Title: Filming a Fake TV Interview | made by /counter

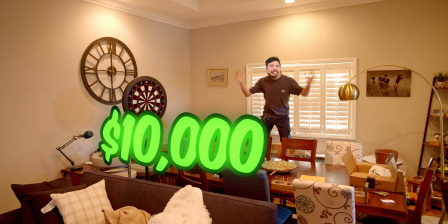What are we doing today? Making a movie. Moving a lot of furniture. Can we do a Mr. B's cut too?
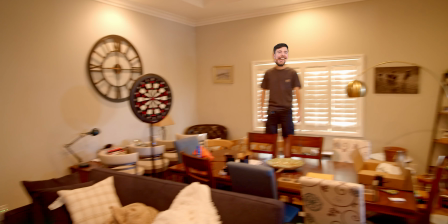To where it's like, We have a movie all of my current furniture. Come on, get the shot. We enter this room, and whichever captain team member carries the post up out of the door gets $10,000.
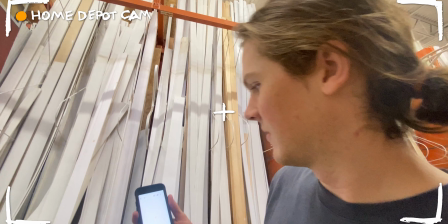Could be you. What do we have to figure out? Seems reminiscent of Margaret Fest, but we gotta attach this to this. So I'm thinking, we're gonna take... But what that means is like...
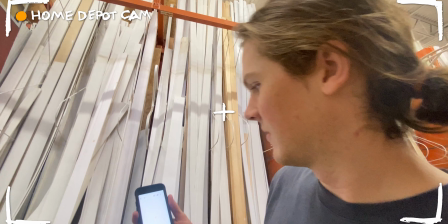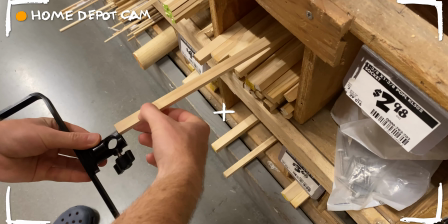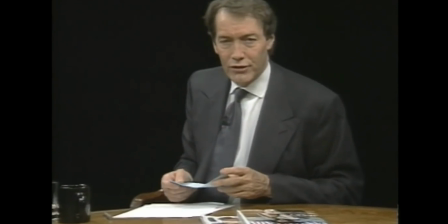All 29. Suma. Oh yeah, dude, that's gonna do it. Yay. We're once again working with Nava, like we did on Margaret Fest, doing his lighting for his show.
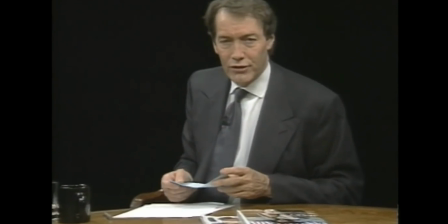This time we're working on a promo video for its latest album. We were aiming to recreate an older project of Navas It was essentially a fake interview over zoom. This time we're going at it with a little bit more production value So much of this project was recreating
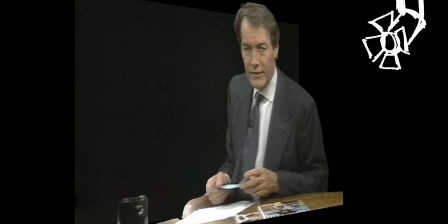the style and these Charlie Rose interviews We saw deep black backgrounds With lighting just squarely placed on the interviewer in order to traditionally achieve this, you'd be on a soundstage, you'd have plenty of wide open space in the background. We don't really have that, but we made use of a lot of garbage bags blacking out basically
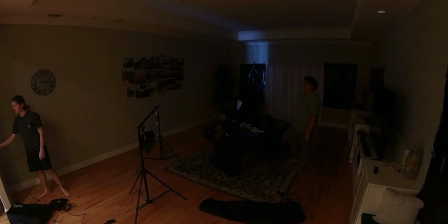every single window in frame and out of frame in the surrounding rooms, anywhere we could find those skylights, everything. We basically had that big blacked-out set that these larger productions have and now we need to figure out the lighting.
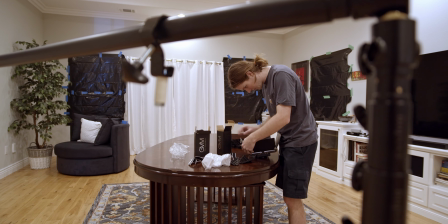Although Although in a later video we'll be showing off our truss, that wasn't really an option right now. Using a photo backdrop, we jerry-rigged a pseudo-truss system to hold two overhead lights over the performance. But once the lights were up, the job wasn't done, the goal is contrast.
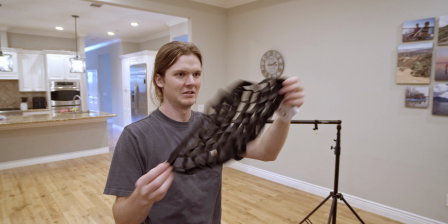By default, most lights are going to spill all their available light across the entire room rather than directing it on a single point. Using a lot of cardboard, gaffer's tape, grids, screens, basically anything we could find, we chopped up, directed that light to the performers rather than bouncing it off the walls.
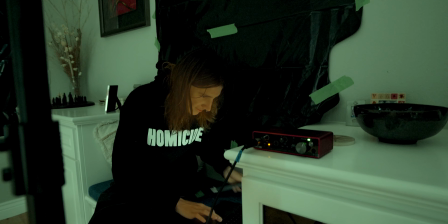Silas. Silas. Tell them about Silas. Silas, who came all the way from San Francisco to record all of the sound for us.
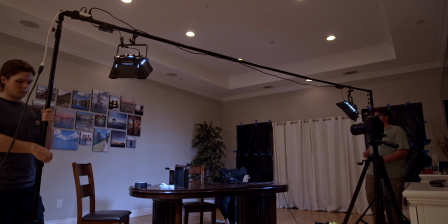It's wonderful to have someone so knowledgeable on set to offload that entire hefty task into his capable hands.
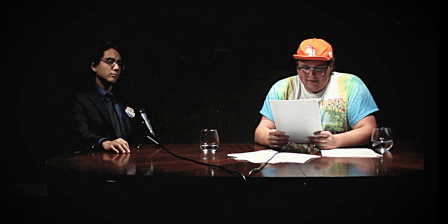In the end, despite a low budget and how I talked about jury rigging these systems, I'm pretty happy with the result. We were able to achieve pretty stark contrast between the performers and the background, and in the end, that's all that really mattered, just lighting. Are we done? I got a food. Okay, whitey bobiney.